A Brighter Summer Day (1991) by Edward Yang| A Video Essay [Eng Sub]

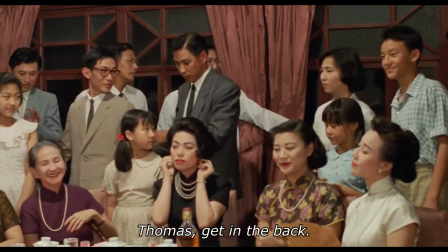Wang is from Shanghai, so he speaks Shanghainese throughout the film.
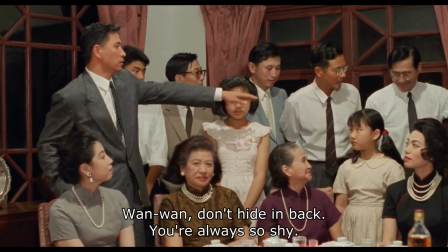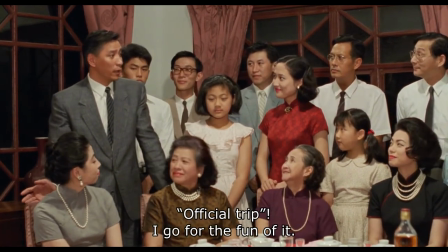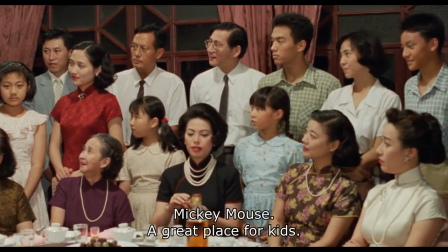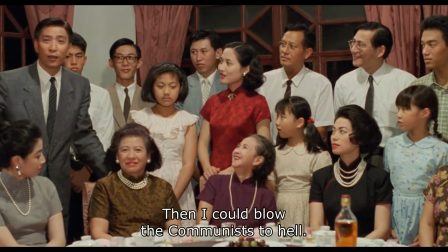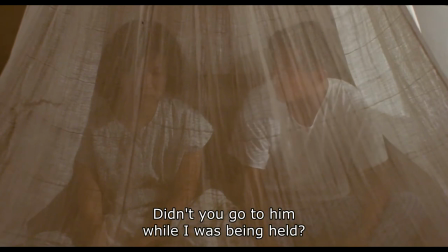Although Xiaosi's father speaks Shanghainese as well, when he loses his temper in this shot,
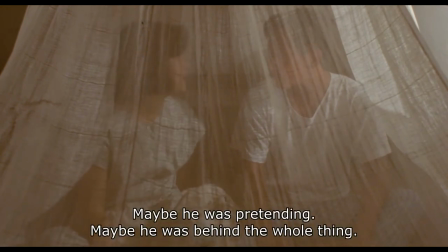we finally hear him speaking Cantonese, which reveals his origin of coming from a poor family in Canton.
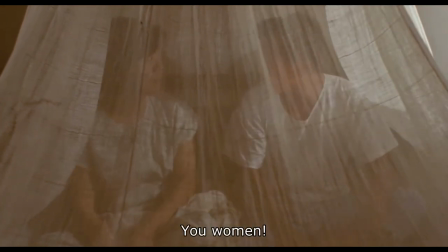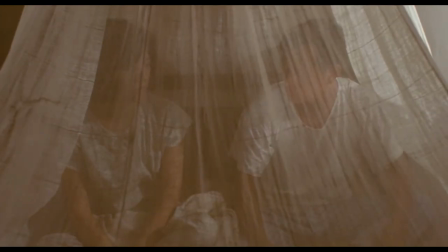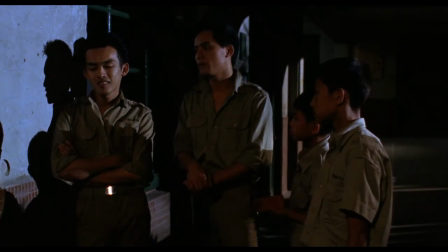Also, notice that the voice that is captured here is speaking the Sichuan dialect, showing us that the 217 gang is formed by mainlanders.
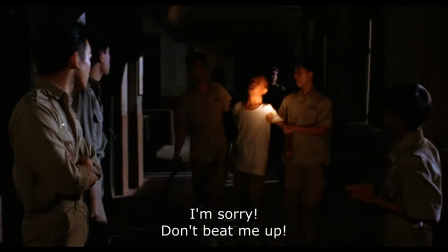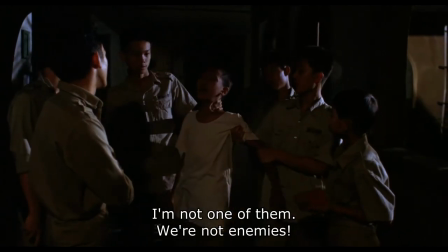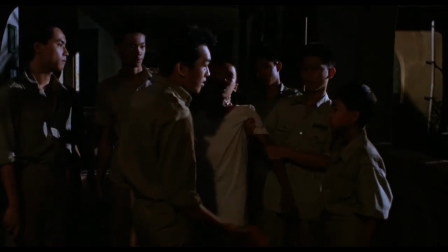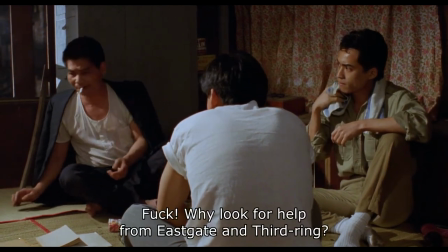And in this scene, the character here is speaking Taiwanese with honey, showing us that the little park boys are formed by Taiwanese.
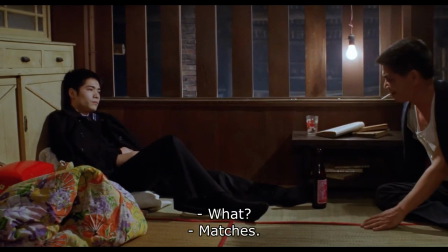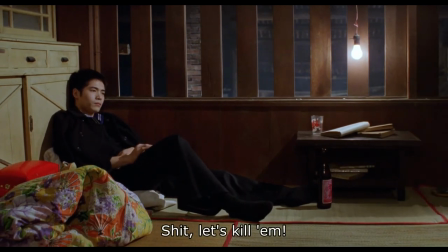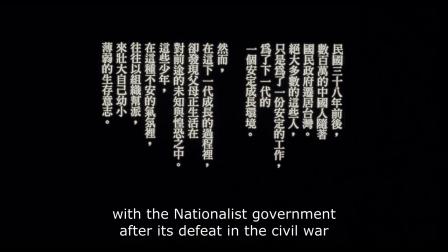The tragedy of Xiaosi reflects the tragedy of a generation. I want to end with a quote from Pushkin.
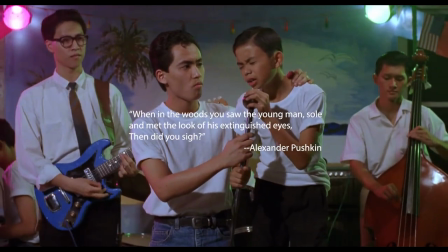When in the woods you saw the young man, Sulu, and met the look of his distinguished eyes, then did you sigh.